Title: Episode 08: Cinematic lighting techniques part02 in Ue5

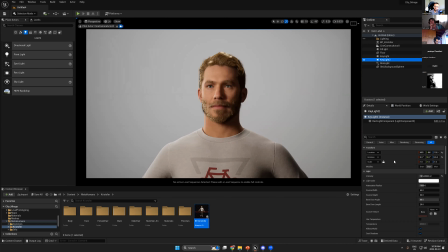2216s
So now if you have any portrait character, or you need to make the show up for the characters, you can use your blueprint templates. Or even, you know, I was thinking before to create big templates,
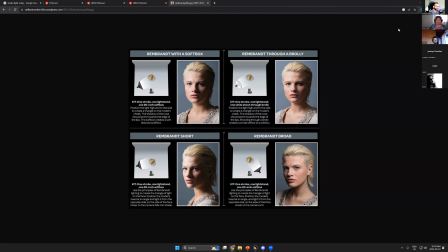2233s
like all of this template, and then make control slider in blueprint, and you can sell it to the artist. So they can use this image to achieve this light, or they can use this image to achieve this light.
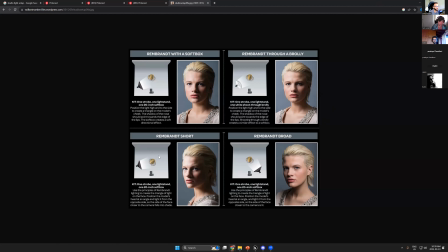2249s
For sure, it's gonna take time to create all of this light setup, but this is a way you can really create it. It's gonna your own light setup into Unreal Engine. So you can keep this reference for sure.
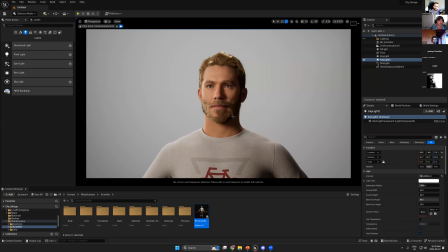2265s
And now we have a pure image. What is missing here? It's colors. I need to change the color. I need to do something in this image.
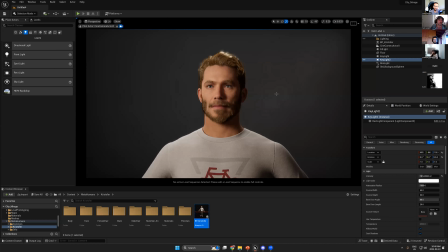2278s
This we have a pure color, but I need to bring it into the action mode, or into the old mode, for example, or horror mode. So here we can start to play with the colors and the light itself. Like the key light,
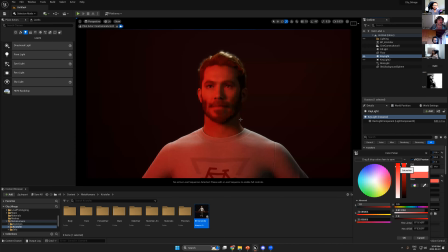2300s
I can change the light to be red to get horror action, for example. Okay. So can I change the color? Yes, but there is no red color. There is no red lights.
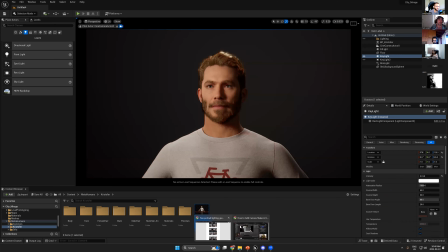2315s
But they use the something is called light reflection that they added on top of the softbox. It will change the light to any other light. So if you need your light to be blue, they add like a matte.
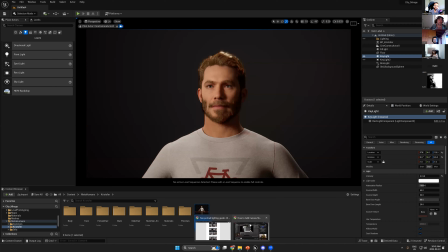2332s
It's a specific matte on top of this light that's gonna change your light to be blue or red or any other color. So that's mean you really don't need to do this in Unreal Engine, but by change the color,
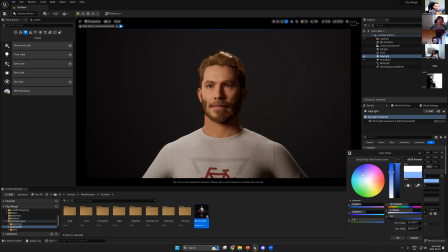2347s
you can change your color mode. So now you see the color, it's completely, it changed the story.
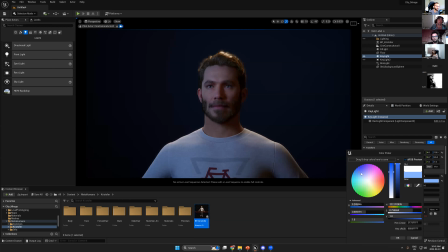2354s
Now I have different story. Now it's calm day. You can really feel he's sitting on in his room, and with the moonlight comes from, and it's very calm, warm.
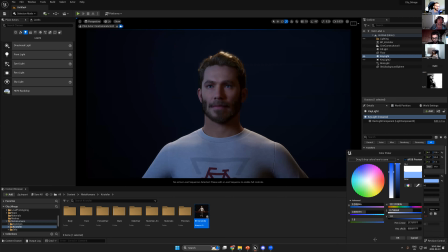2368s
You can put this light and add warm light from the other side to bring more calm mood in your scene. So with color harmony and color mood, you can really change the story. If you go to the green, zombie effect, yeah, we have a zombie effect.
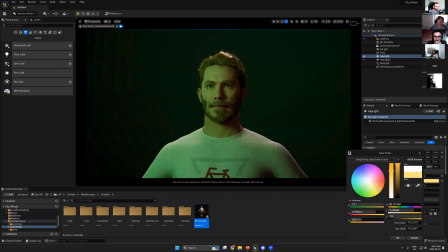2388s
So if you go to the orange, okay, so you can really tell the story with the colors. But now what what I have to do now, if I just need to keep the light natural, and I need to add post-processing.
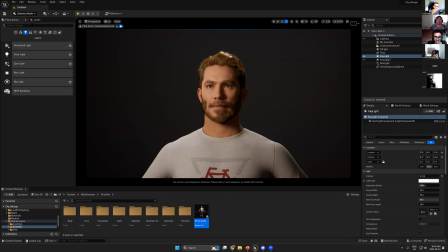2409s
In post-processing, there is 3 things you can change it to change your color mode like in movies. So let's discover this thing. So I will change this to infinity.
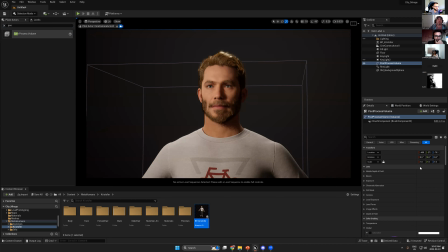And we'll go back to the color correction. Okay. And the first thing I was consider, it's shadow.
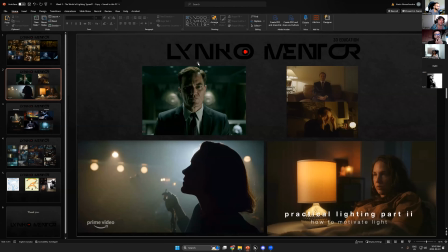2446s
Shadow, it's the key, it's the secret to make your lights come to something similar like this.